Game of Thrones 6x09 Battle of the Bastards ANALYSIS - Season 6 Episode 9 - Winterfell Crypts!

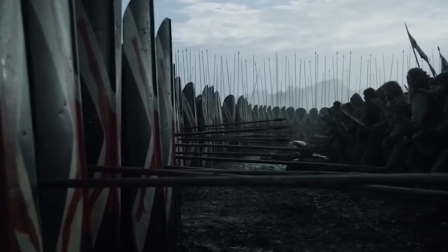[28:44]
It's several layers deep with the front line just holding the shields and the line behind it poking these pikes through.
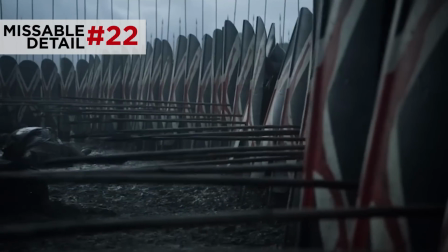[28:49]
Also, the chanting that you hear is a tactic from the soldiers back in those days.
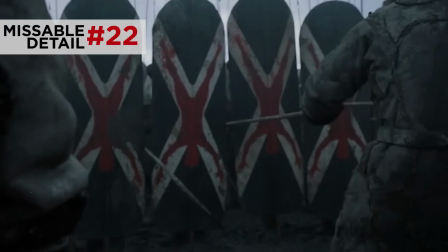[28:55]
It worked both as a form of intimidation and as a way to synchronize their movements, since they couldn't really see each other. Also, I should probably point out that seeing shields used in battle is actually a really rare thing for Game of Thrones.
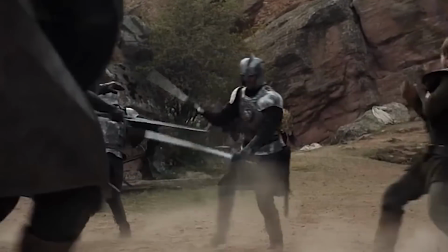[29:06]
They pretty much never use shields. That's probably because they're heavy props and they obstruct the camera's view of the actors.
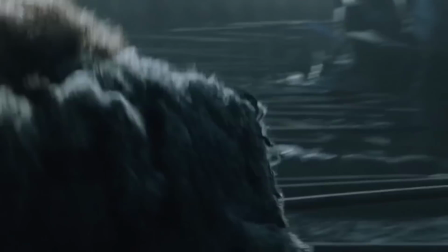[29:11]
But here, shields are a game changer in this battle, just like they were in most battles of history. Also, it's cool to see that they made a miniature version of a shield for the actor playing 1-1. So aside from the history that inspired the strategy of this battle, let's talk about some of the cinematic influences.
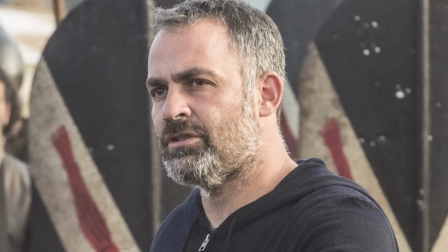[29:24]
So this type of battle is called a pitchfield battle. And the director, Miguel Sapochnik, watched as many famous movie pitchfield battles that he could find. So Philip mentioned this earlier, but one of the major film influences on this battle scene was the movie Ron by Japanese film director Akira Kurosawa.
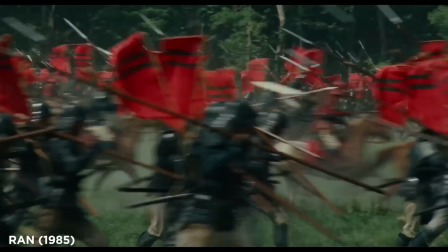[29:40]
Now Ron is a movie that shows these famous aerial shot battle scenes with horses and men just slamming against each other over and over again until we don't feel anything anymore.
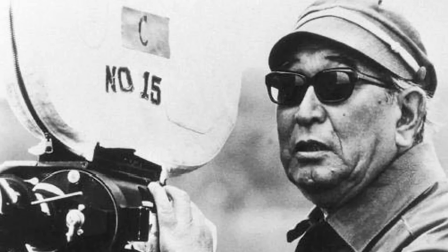[29:48]
Kurosawa's goal was to condemn the horror of war and to show a time without loyalty or fealty.
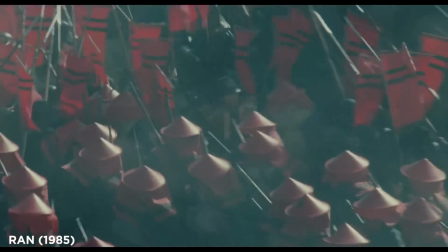[29:53]
He shot things from an overhead perspective toward the ground, rarely showing us the sky,
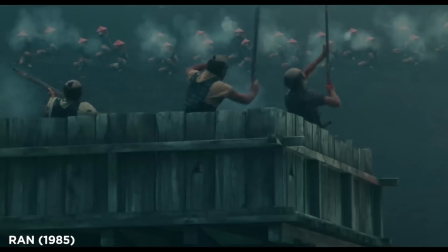[29:58]
because he wanted to show us things from the god's perspective as we saw men slaughter each other. So Pochnik wanted to evoke that same condemnation of war, intentionally showing us violent stabs and hits without focusing on the victim.
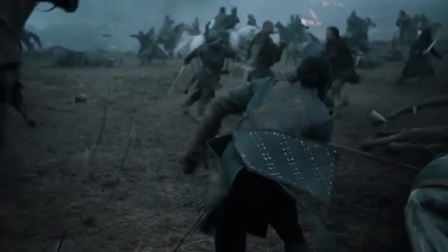[30:10]
He also emphasizes is the role of randomness and luck in battle. Arrows are landing all around John and killing people around him, but notice none of them actually hit him.
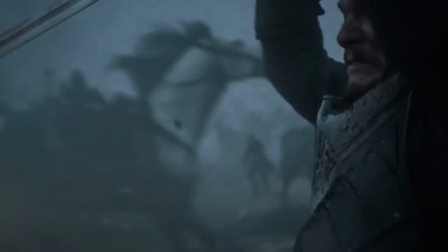[30:19]
It's a miracle. And in several shots, threats get taken out before John even sees them. Now, you could call this luck or plot armor or even Melisandre's protection cells, but it's clearly by design.
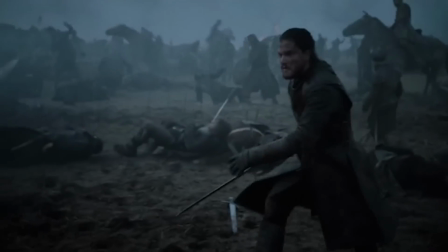[30:30]
But Sapochnik intentionally deviates from Kurosawa in a few key ways. The first is that he shifts from these aerial shots into John's perspective.
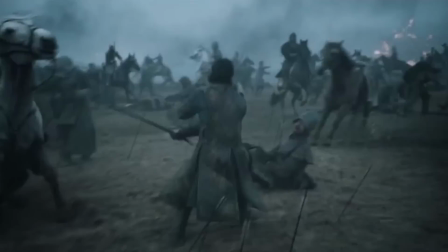[30:37]
He wants us to empathize with John's sense of panic. Check out this one minute tracking shot where the camera never cuts as John fights through the melee like he's trapped in the middle of traffic.
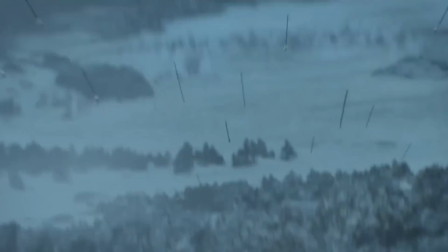[30:46]
This shot conveys the horror of war, but from John's eyes in particular.
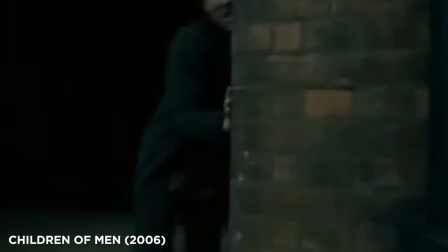[30:50]
I feel like it's inspired by that famous long take from Children of Men where the chaos unfolds around a character while the camera never cuts away.
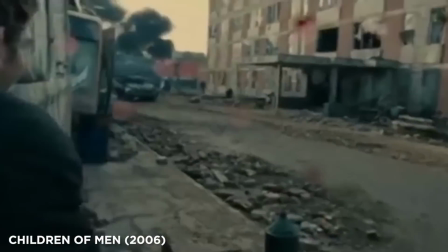[30:57]
These kind of shots pull you into the action like you're in the middle of hell with the character. Quick missable moment I want to point out here.
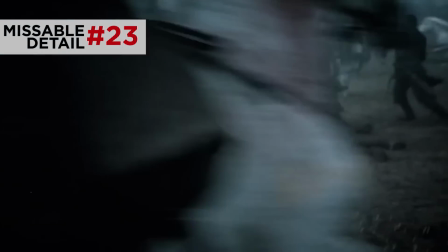[31:03]
When John spins a round to swing at this rider about to slash at him, check out how his Valerian Steel's sword totally shatters this other guy's sword. You can see the chunks of it flying away. His sword doesn't break up all the swords that it comes in contact with during this battle, but this guy on horseback is coming up at a greater speed.
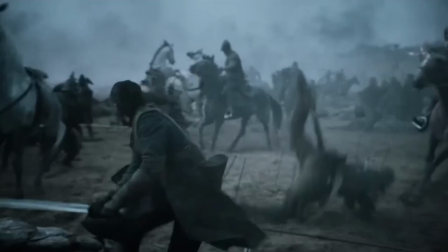[31:17]
Either way, John's sword is super effective. It's a cool detail that they worked in there. Like Kurosawa, Sapochnik uses a long lens.
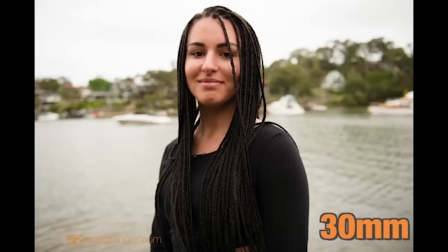[31:24]
Now, a long lens compresses objects in the foreground with objects in the background. Kurosawa used it for a few reasons.
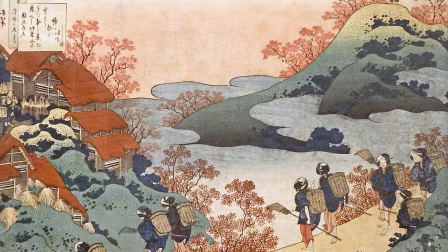[31:30]
He liked how it flattened an image, similar to the way Japanese art is two-dimensional, and it also saved him a lot of money because he wouldn't have to show a lot of detail in the background that way.
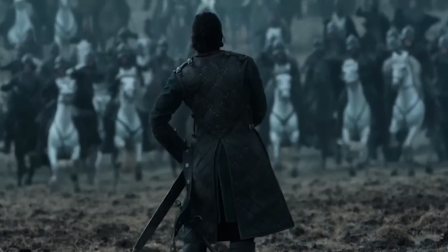[31:37]
Sapochnik also uses a long lens but he finds a new effective way to use it. Check out this shot in particular of John as he faces off against a charging Bolton cavalry.
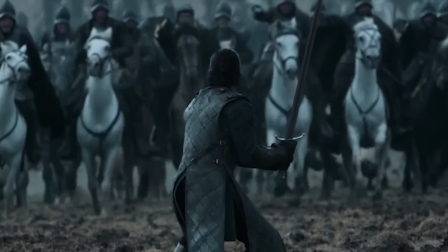[31:46]
The long lens makes the horses look a lot closer than they are in real life. It feels claustrophobic like they're closing in on them.
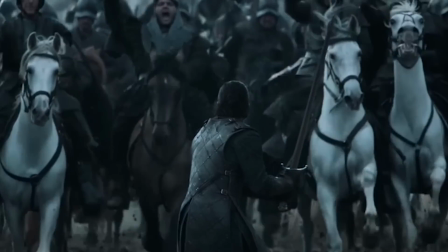[31:52]
That way the director can make the horses look like they're running into each other or closing in on each other rather than actually slamming the animals into each other and hurting them,
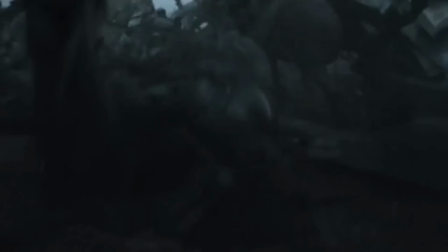[32:01]
which Kurosawa unfortunately did because it was the 50s and the standards for animal safety on film sets didn't really exist. And I talked about this earlier, but that claustrophobia and that empathy really comes across in these shots of John being trampled.
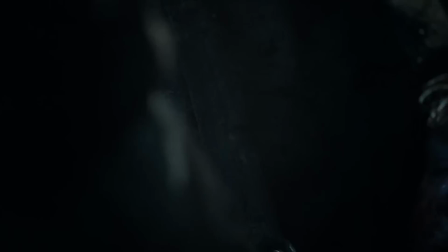[32:13]
We physically cannot breathe. We feel that pressure too. And when John finally emerges and gasps for air, then we can finally inhale.
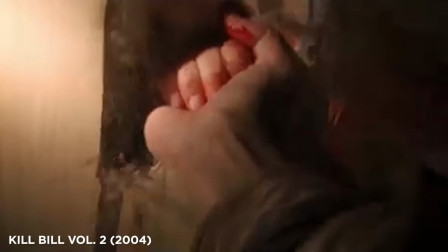[32:20]
There's a similar shot in Kill Bill Vol. 2, if you saw that movie, where the bride has to crawl out of a grave and we can't breathe until she does.
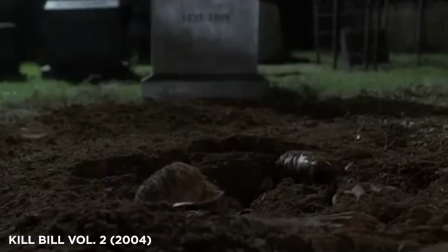[32:28]
Fun fact, Tarantino was also influenced by Kurosawa when he was making those movies. Now that actually brings up a ton of other cinematic references that this battle sequence makes, so I'm going to try to go through all the ones that I spotted.
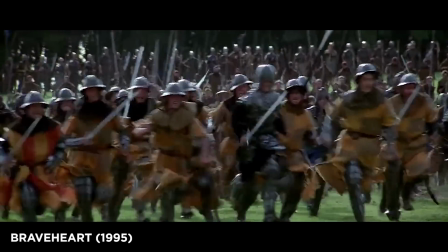[32:39]
First off, Braveheart is a clear influence on this scene.
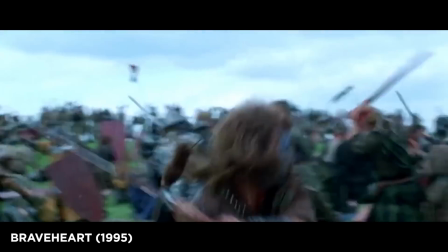[32:41]
It was one of the first movies to show a graphic pitch field battle from the ground perspective, with close-ups of men clashing and really cutting into each other, with lots of gore and bloodshed,
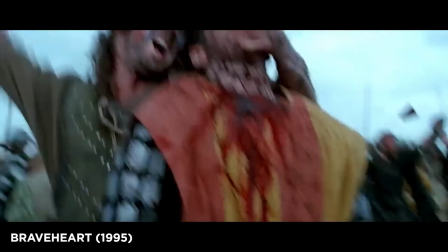[32:50]
not just lightly slashing swords and moving on.